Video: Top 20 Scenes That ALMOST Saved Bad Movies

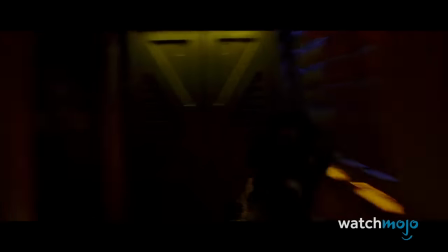[16:26]
During the film's climactic battle, however, we're finally treated to 5 blissful minutes of pure fan service.
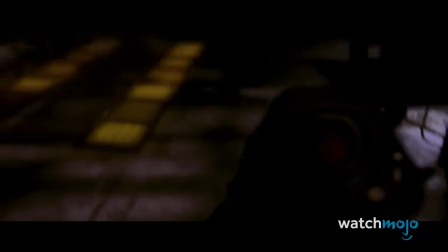[16:32]
Paying homage to its source material, the film shifts to a first-person perspective as Reaper shoots his way out of a research facility.
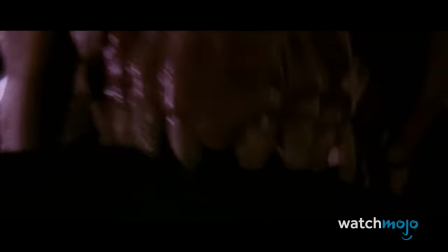[16:41]
Navigating through a dark, creepy environment with deadly predators lurking around every corner, the audience feels as if they're part of the action.
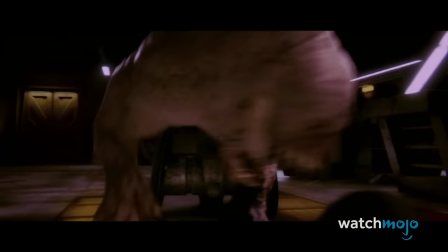[16:49]
For a few fleeting moments, this film successfully brings the original survival horror game to life.
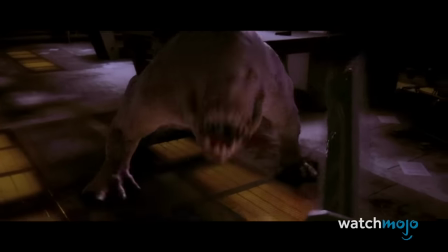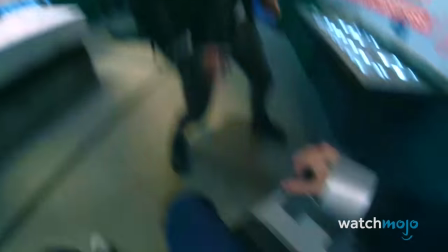[17:00]
If only the rest of the movie went all out on a hardcore Henry approach.
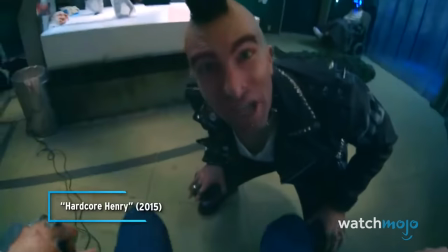[17:05] I'm shutting you down, mate.
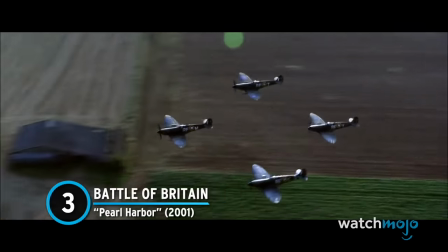[17:09]
Number 3. Battle of Britain. Pearl Harbor.
Bombers dead ahead.
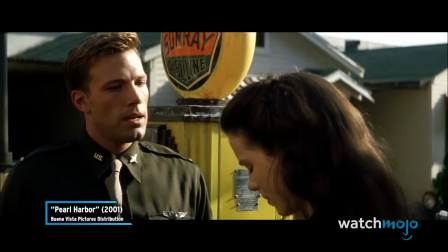[17:15]
Let's drop in on them and give them a reception. One gets the sense that Michael Bay was trying to make the next Titanic with this historical love story.
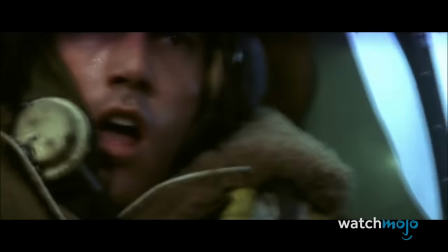[17:23]
Instead, Bay proved once again that he's not exactly a thinking man's director.
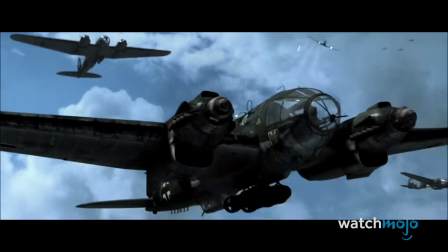[17:28]
With that said, Bay's knack for action is put to effective use in a couple of scenes.
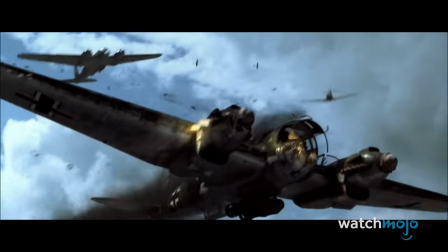[17:33]
The highlight of the film isn't the main attack on Pearl Harbor, but rather the Battle of Britain.
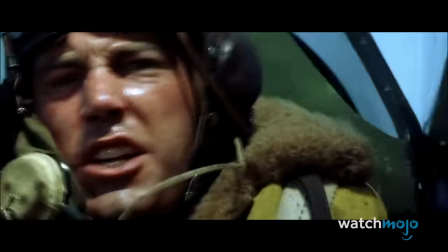[17:38] Nice shot, Red 2!
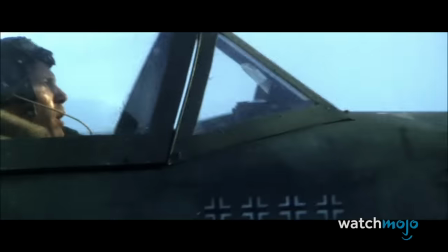[17:40]
Volunteering to fight alongside the British Royal Air Force, American pilot Rafe McCrawley takes off for the most intense flight of his life.
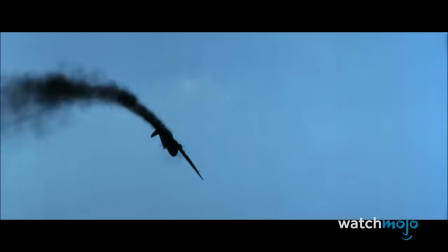[17:48] I'm under fire! Take fire!
The cinematography, sound, and visuals create a genuine sense of dread,
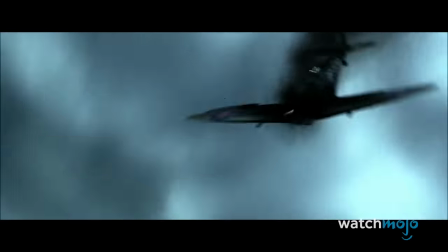[17:54]
especially as Rafe's plane plummets down to what looks like his watery end.
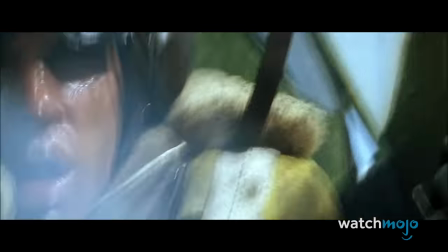[17:59] Oh my God.
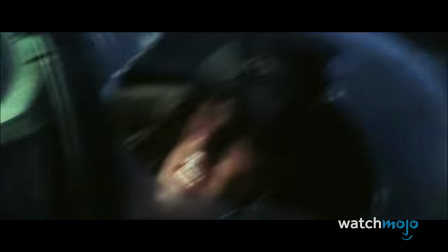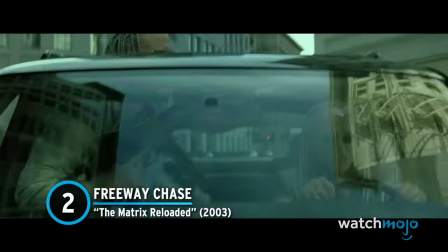[18:07]
Number 2. Freeway Chase. The Matrix Reloaded.
Incoming fire.
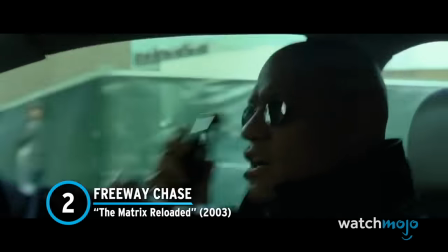[18:13] No!
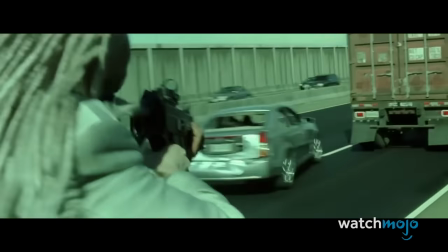[18:15]
As much as everybody wanted to like The Matrix Reloaded, we just couldn't forgive the film's meandering dialogue and unfocused plot.
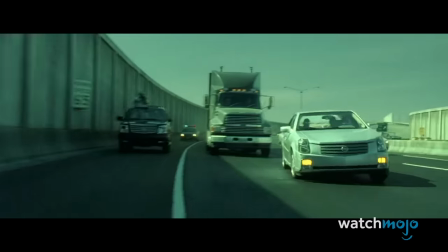[18:24]
Nonetheless, the Wachowskis did deliver one action sequence that lived up to the first installment.
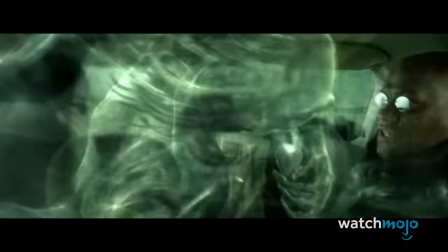[18:29]
With the twins and multiple agents hot on their trail, Morpheus and Trinity attempt to get the Keymaker across a crowded freeway.
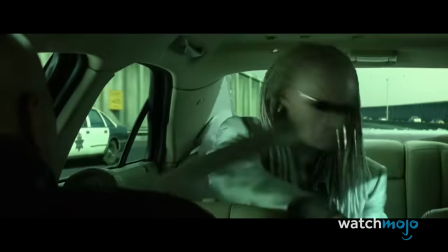[18:37]
In what could have been a standard car chase, the filmmakers throw kung fu,
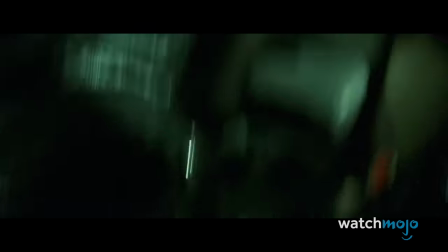[18:41]
gunplay, and explosions into the equation, amounting to an insanely inventive spectacle that never slows down.
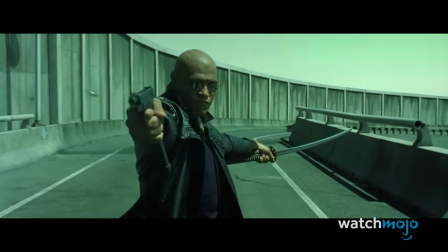[18:48]
The fact that this set piece was primarily executed using practical effects only adds to the awe factor,
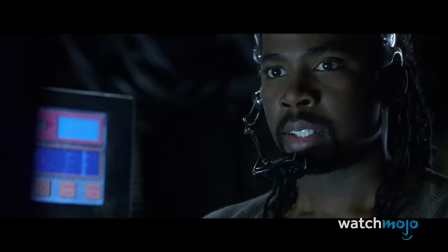[18:54]
leaving the audience struggling to catch their breath.
He's okay, keep moving. Let's go.
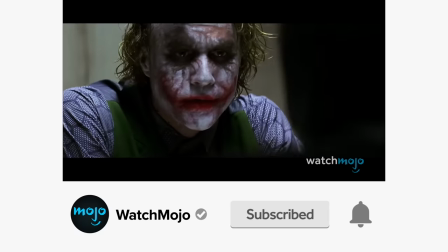[19:00]
Before we continue, be sure to subscribe to our channel and ring the bell to get notified about our latest videos.
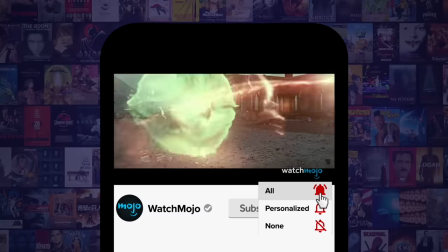[19:07]
You have the option to be notified for occasional videos or all of them. If you're on your phone, make sure you go into your settings and switch on notifications.
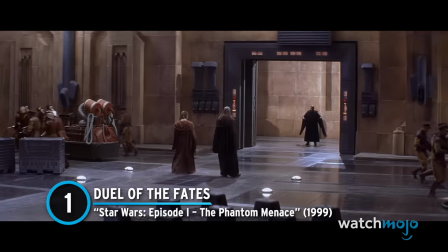[19:16]
Number 1. Duel of the Fates. Star Wars Episode 1, The Phantom Menace.
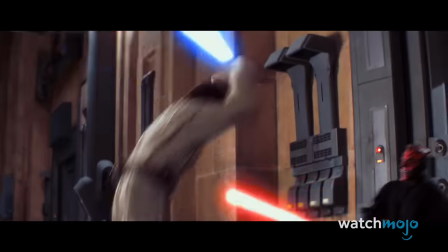[19:26]
Although we've all taken shots at the prequel, the utter awesomeness of this sequence is hard to deny.
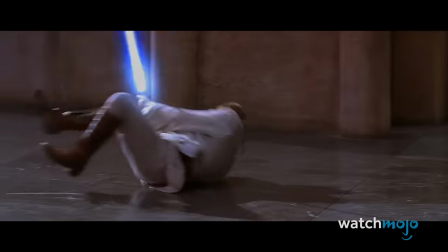[19:32]
Facing off with Darth Maul, Qui-Gon Jinn, and Obi-Wan Kenobi engage in a lightsaber duel of epic proportions.
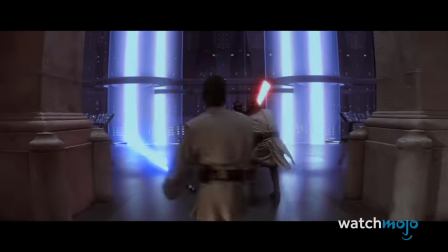[19:40]
With
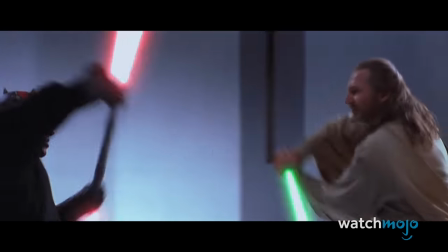[19:45]
With the fight choreography and John Williams' rousing musical score firing on all cylinders,
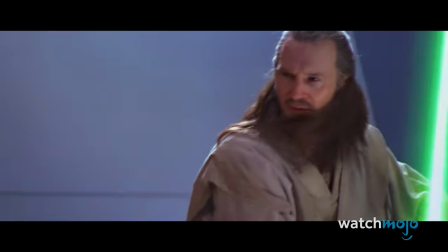[19:50]
audiences briefly forgot how they felt about this otherwise divisive flick.
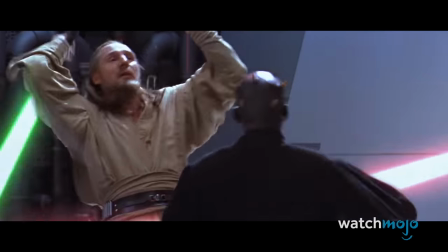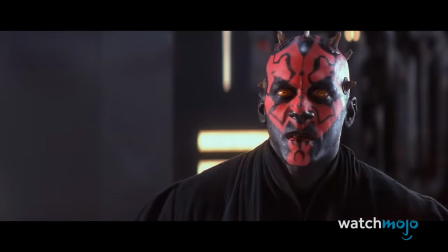[20:02]
The scene additionally marks a pivotal moment for Obi-Wan as he promises his fallen master that he'll train Anakin Skywalker,
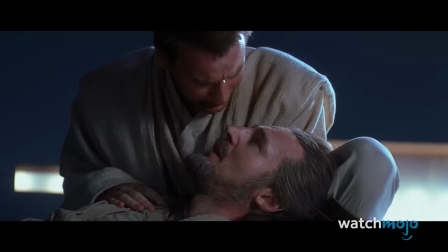[20:10]
who will inevitably become Darth Vader.
Promise me you will train the boy.
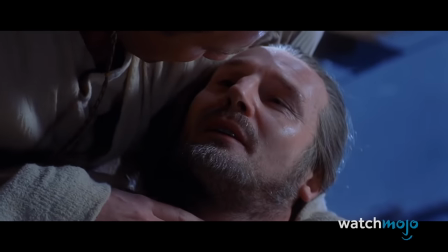[20:15] Yes, master.
Which of these scenes saved your viewing experience? Let us know in the comments.
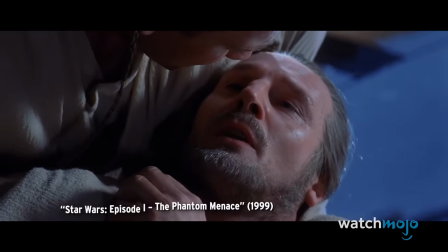[20:21] He is the chosen one.
Did you enjoy this video?
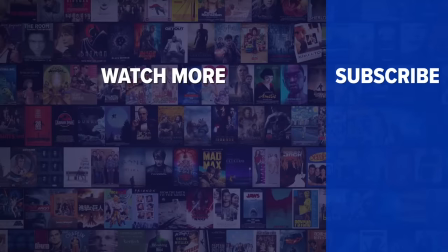[20:25]
Check out these other clips from WatchMojo and be sure to subscribe and ring the bell to be notified about our latest videos.